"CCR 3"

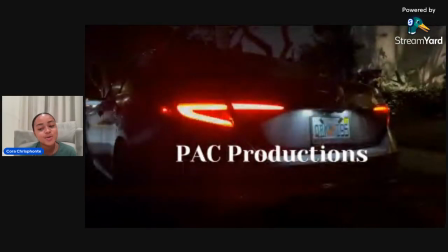1s
Hi guys, my name's Cora, and for my CCR3, I'm going to be doing a director's commentary to discuss how our production skills developed throughout the film. And I'm going to start off with research and planning of the film. So my team and I researched different editing platforms before we started filming to see what would work best,
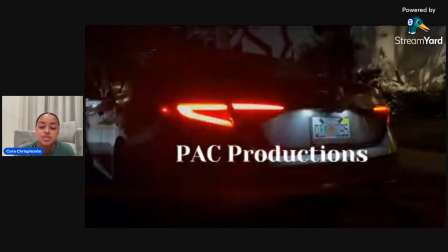21s
and we ended up choosing Clipchamp, produced by Microsoft. We looked at a variety of different platforms, but that one just worked the best for us because we thought it was easier to navigate through, and it offered us a lot of different things that we could use for our film.
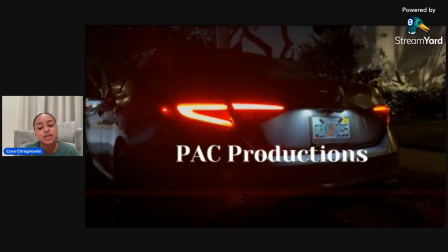35s
We also researched a variety of different films, including Talk to Me, which is actually produced by the independent movie studio A24, and The Barbarian, to get more of a grasp on the horror parts we wanted to incorporate in our film. Also, a big part of how we produced our film would be through the survey that we made a few months ago.
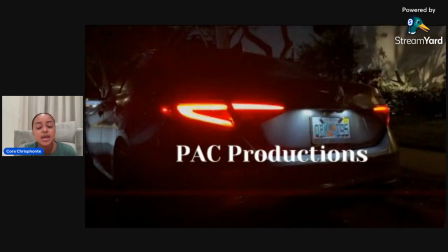54s
This helped us get feedback on what people liked and what people didn't like, and we kind of just took those and incorporated it into our film as we saw best. So, without further ado, let's take a look at our film to see what we did.
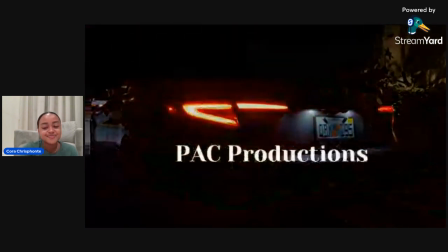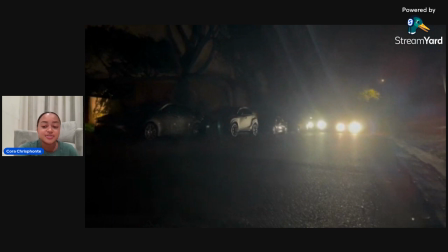77s
So just right there, we have lighting. To start off, we use the glitch effect on Clipchamp, kind of to give it like a staticky effect. And we also incorporated that in multiple places in the film, which you'll see soon. And also, this is one of the scenes where you see how we put lighting into effect, how we played with it on the phone.
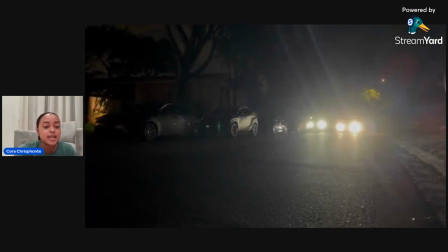96s
We messed around with it on the phone screen, dimming the lighting or making it brighter depending on what the scene was.
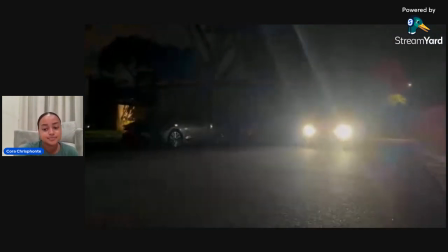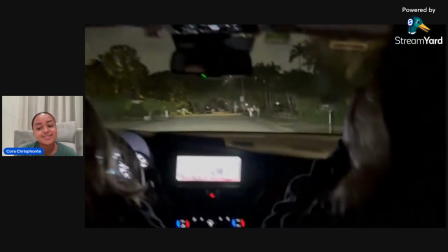109s
So just right there, the car effect was not actually from Paulina's car. It was actually a sound that we found on YouTube, and we just put it in the clip. We thought it'd be a lot smoother to put in instead of the actual car sound.
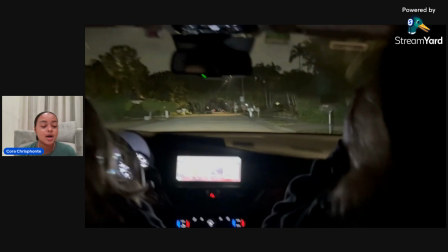124s
And Clipchamp made it really easy to make this two sounds cohesive and sound really good together. So it was smooth and it wasn't like a choppy transition.
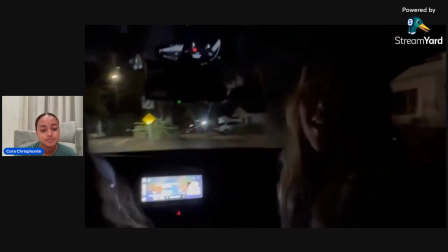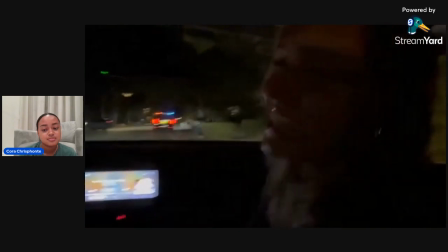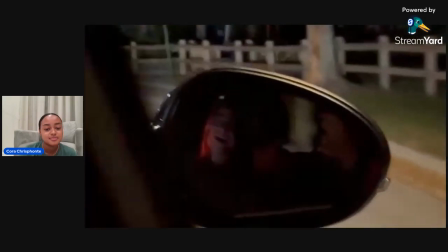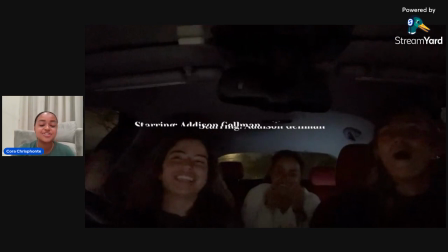153s
So again, there's like the staticky glitch effect as we have for the names. So for the editing, we tried our best to have each scene cut out when the beat dropped, and we filmed probably a total of 10 clips. But obviously, there's more than 10 clips shown in the scene, but it was chopped up to make it fit the audio, so that worked out.
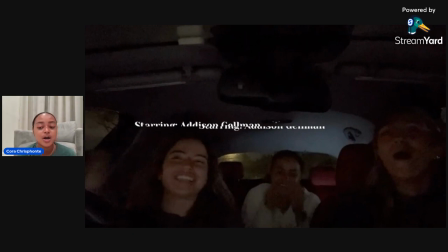173s
And we also tried to have the names of the characters pop up as the characters showed up, kind of to familiarize the audience with who they were seeing.
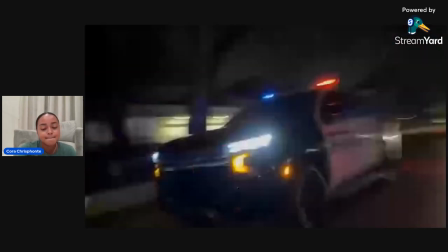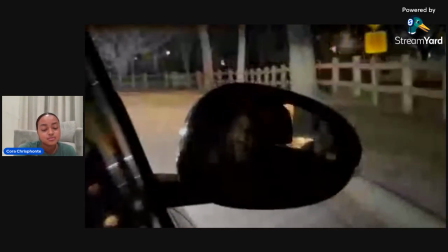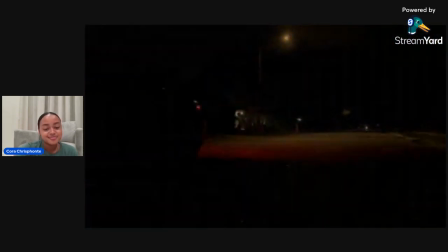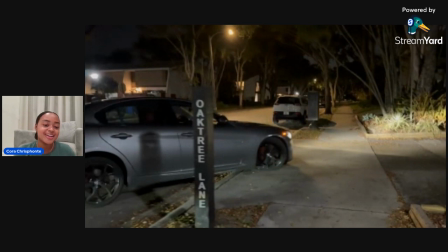199s
So that was like a fade out, fade in, which is what we learned in our media class, which I think was a really big help. We went over a lot of different like editing techniques and styles, which we incorporated in our film a lot.
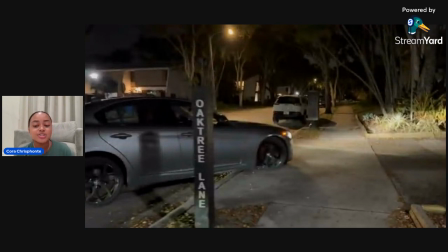211s
So that was one of my favorites actually. But so the fade in and fade out, we also had to play around with the lighting to make it match up, like the lighting from the phone. And we had over 10 clips of the car driving around, just so we had to see which one worked best for the film. And that's one that we ended up choosing. So.
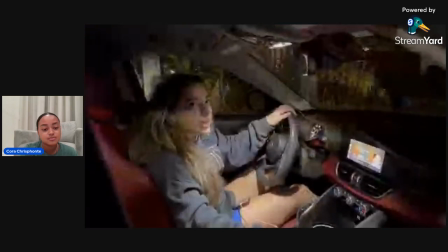232s Hi, thank you. Wait, are we still hanging out tomorrow? I don't know. I have to talk to my dad.
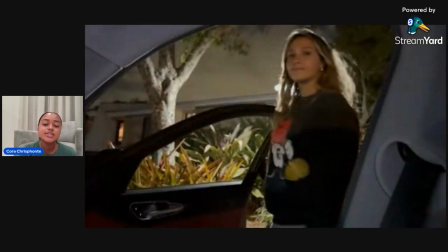238s
So here you see the different camera angles.